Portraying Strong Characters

I find that when I'm literally told a character has a certain virtue or quality, I instinctively question whether or not I agree with that. It's distracting, and it almost comes across as a blast of writer or director commentary. It can have its uses in exposition or narration, but as live dialogue in a scene, it almost never achieves its overtly stated goal. Easy way to tell it's ineffective? Anyone can strike a cool pose with a nifty weapon. Exhibit A. Anyone can say anything about anyone else. It doesn't have to be true. I can say, well this kid right here is super strong. But the statement itself has no value on its own. If it comes after a display of strength, it's needless. If it comes without a display of strength, it's empty. We need action, particularly interaction, to get any gauge of a character's strength. Which brings us to Strength Demo Beta.
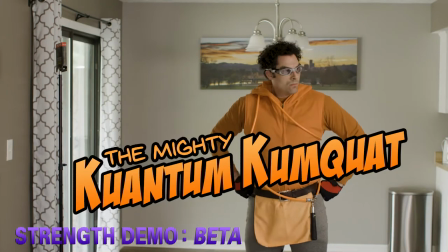Here we actually see a character, the mighty quantum kumquat, interacting with something that literally and figuratively gives the action weight.
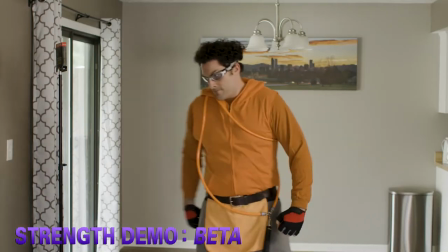Big step up from the first example, but still largely incapable of communicating genuine strength.
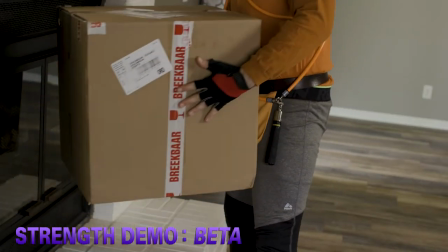At a glance, it seems impressive, and a clear indication that kumquat is strong. Super duper strong, in fact.
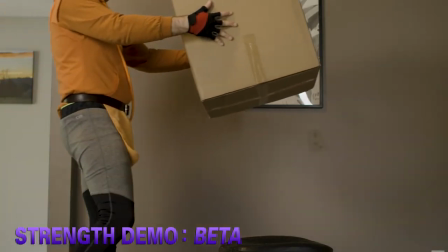But a nearly effortless display like this will buckle and collapse under its own weight, and perhaps drag the whole story down with it.
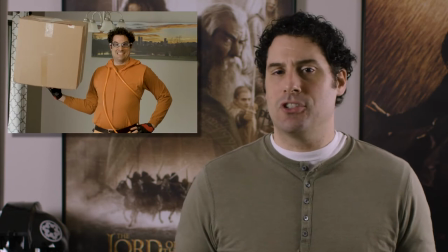Though Kumquat isn't exactly spindly, he doesn't have a physique that suggests he could pick up a 300 pound box with virtually no effort.
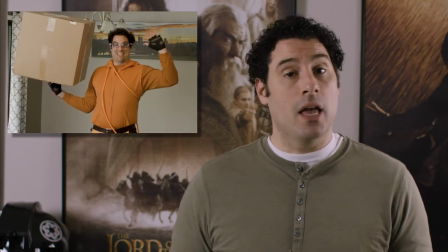The fact that he is apparently able to do so creates two scenarios, and neither of them leave him looking strong in any meaningful way.
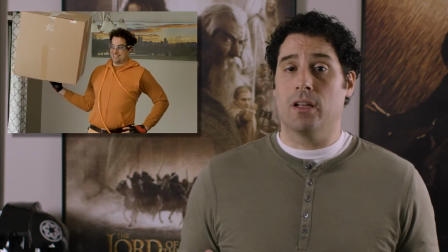The first scenario is that he is just a normal, run-of-the-mill fella in average shape with nothing else going on except great fashion sense.
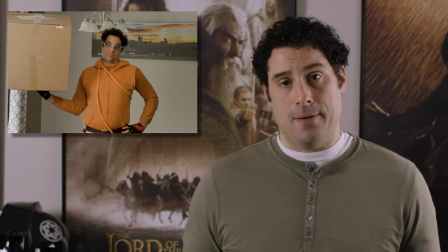No powers, no magic, no illusionary abilities. Just a guy. Well, if that's the case, there is a big discrepancy.
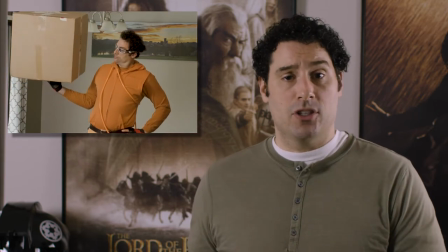Either he's using wires or some other trick of the camera to make it appear as though he's lifting that 300-pound box,
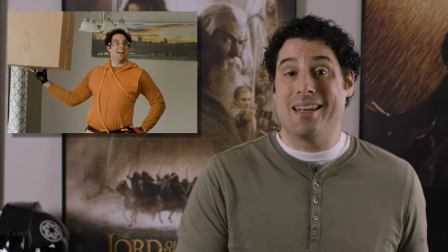or that box is perpetuating a fraud and does not actually have the weight it purports. As I'm sure all of you know, we as the audience incorporate suspension of disbelief to some degree when watching a film or show. The more fantastic and otherworldly the premise, the more suspension required. We know that there is CGI, that many gorgeous, robust-looking sets – and let's be honest, some actors – are sometimes literally held together by paperclips and gaff tape. We know that giant 20-foot tall stone pillars have in fact been carved out of styrofoam and need to be bolted down so as to not topple over in a breeze. We allow a false reality to become reality in order to immerse ourselves in the story.
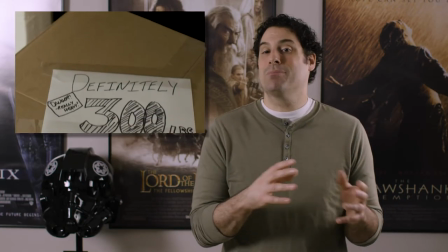In this example, you would have accepted that the 300-pound box may be completely empty in order to accommodate the actor's abilities and facilitate the needs of the scene.
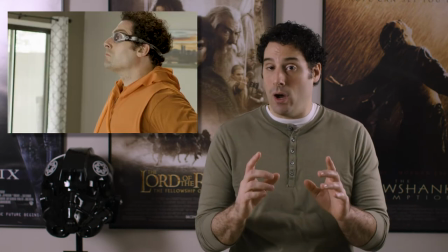But for kumquat, the character,
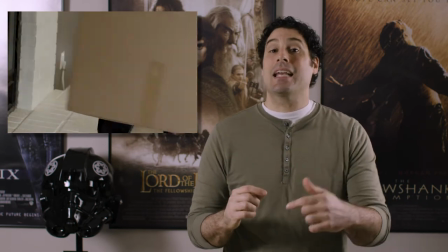to lift that box so easily requires you to accept a second false reality, that even in the humble setting of this story,
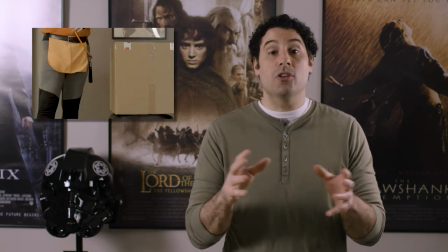something supernatural is taking place despite being assured that this is just a horribly dressed guy in the real world as you know it lifting this heavy box. The only possible solution then is that the box has little or no weight in the actual story, which means quantum kumquat isn't really strong at all, or at best that the feat does not prove out that truth, making it altogether worthless as a testimony of strength.
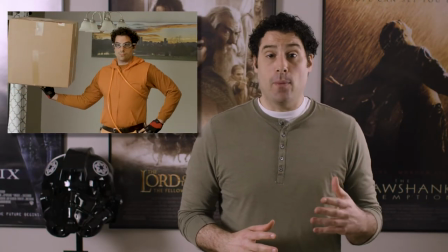The second option is that he is in fact imbued with superhuman power, a radioactive slice of fruit, an astounding midichlorian count, a masters from Hogwarts, take your pick.
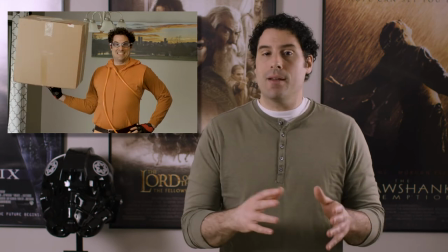He is more than what he seems, and his actual strength cannot be accurately determined by his physique or wardrobe. The plus side is that you can now easily believe that he lifted 300 pounds. Reality aligns and the audience is able to enjoy the spectacle. Ah, but you see, that's the problem. It's only a spectacle. It's something that inspires awe. It's eye candy with no substance or nutrients. It says nothing about the character other than that he is capable of doing things that others can't because of some fantastical element or gimmick. Sure, it's better than a pose or a statement, but it still has almost no weight. Never mind that it's proportionate. For quantum kumquat, a man imbued with all the powers of a gamma-infused kumquat, lifting 300 pounds would be like a normal person lifting a cup of coffee. Does lifting a cup of coffee make a normal character admirable? Does it say anything of substance about them?
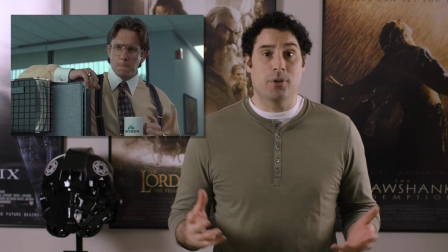Not particularly. But while these awe-inspiring spectacles don't indicate any worthwhile character traits that could amount to a genuinely strong character, aside from the purely superficial physical aspect, of course, they do tax the story and overall production. Spectacles have to constantly be surpassed to maintain their effect. If a stuntman jumps his motorcycle over ten cars, he has to jump at least eleven on his next attempt for anyone to care. Usually it can't be a technical increase like that though. To inspire awe, it has to be significantly more challenging. More cars, bigger ramp, beefier engines, new gimmick, etc. There has to be perpetual escalation or the emptiness of the spectacle becomes painfully obvious.
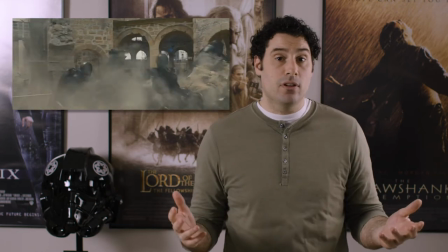If I've watched the heroes dispatch 10,000 minions over the course of the film, simply doubling that number for the finale is anticlimactic. If the hero punches the villain across the city and through a dozen buildings,
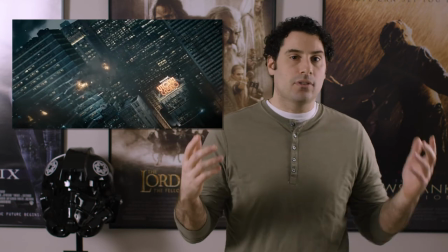punching the villain back across the city through even more buildings is nothing short of tedious, particularly when it doesn't change the status quo. In short, showing a character doing superhuman or even just spectacular things should be a garnish used sparingly for a spike in excitement or wonder. Having a series of such events is a vacuous exercise that fails to provide any substance to the character and can in fact make genuine moments of strength appear underwhelming if they're able to be seen at all. Now, I know the situation may seem hopeless, but fear not. Strength Demo Alpha is here to save the day.
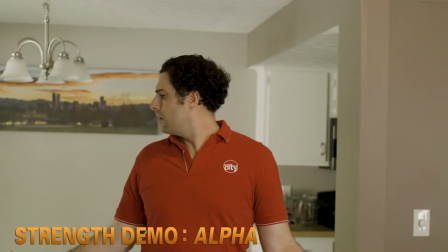Behold, Clark Kent!
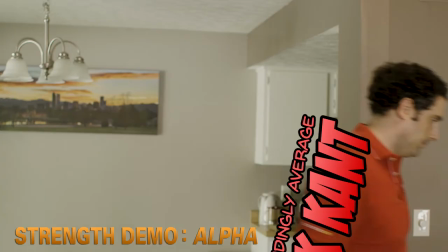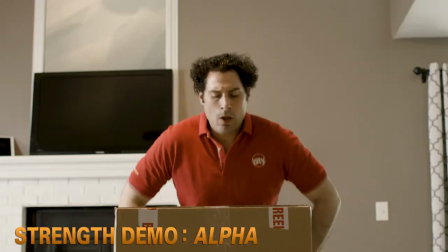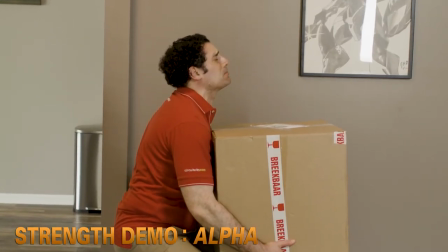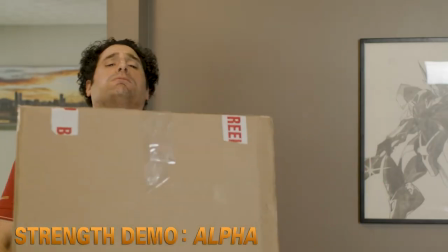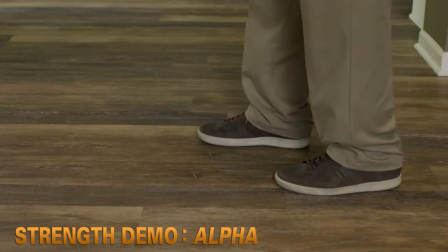Not exactly spectacular, huh? Just a dude with shrimpy arms struggling mightily to lift a heavy box.
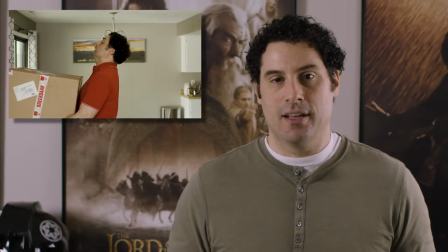Now we get to the crux of the matter. The key word here is struggling.
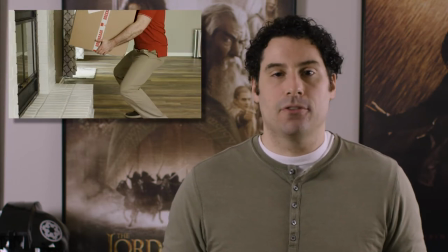As you may have guessed or knew already, the key to revealing any kind of strength, physical, emotional, or mental, is to show the struggle.
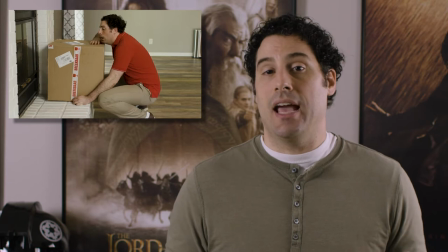It is, in essence, an application of the adage, the hero is only as good as the villain.
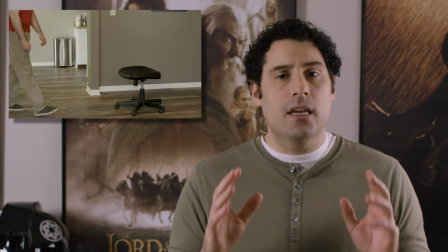In a broader sense, we can say, the hero is only as good as the challenge.
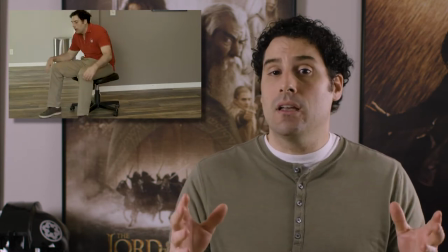Or more poetically still, and even more poignantly, you cannot have courage without fear. If a character is mostly or wholly invulnerable, their willingness to battle even the most formidable foe is… an act of kindness. But it's not brave or courageous. They're risking nothing, and they know it. They have no fear, and so courage, which is doing something in spite of fear, can't exist. But it's not flattering to show fear. It looks weak. The same holds true with perseverance, which is doing something despite difficulty or delay in success. Andy Dufresne shows perseverance in Shawshank because he isn't just hanging out in his for a few years, learning the ropes of incarceration.
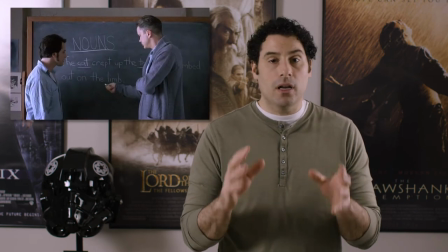That's just living, existing. The fact that he continues moving forward, helping others, and as we later discover, orchestrating a masterful escape into a new life,
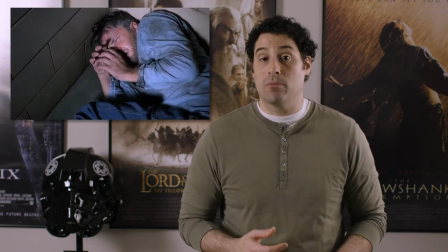despite being repeatedly beaten, sodomized, viciously demoralized, and betrayed over the course of almost 20 years, is what demonstrates, without words, poses, or spectacle, an intense strength of character. That's why Luke can still be seen as a strong character, despite what appears to be a parade of failures and shortcomings. That he is shown to be so vulnerable, so naive, so ill-equipped to face an ever-increasingly dangerous and unjust galaxy is what makes his willingness to continue on the adventure admirable. Being willing to fight against forces greater than himself, enemies who can, and often do, overwhelm him because they possess more power or knowledge, makes his journey a struggle, which in turn makes even small choices understated testimonies to the strength of his character. In A New Hope, Lucas didn't just start Luke in a lowly place.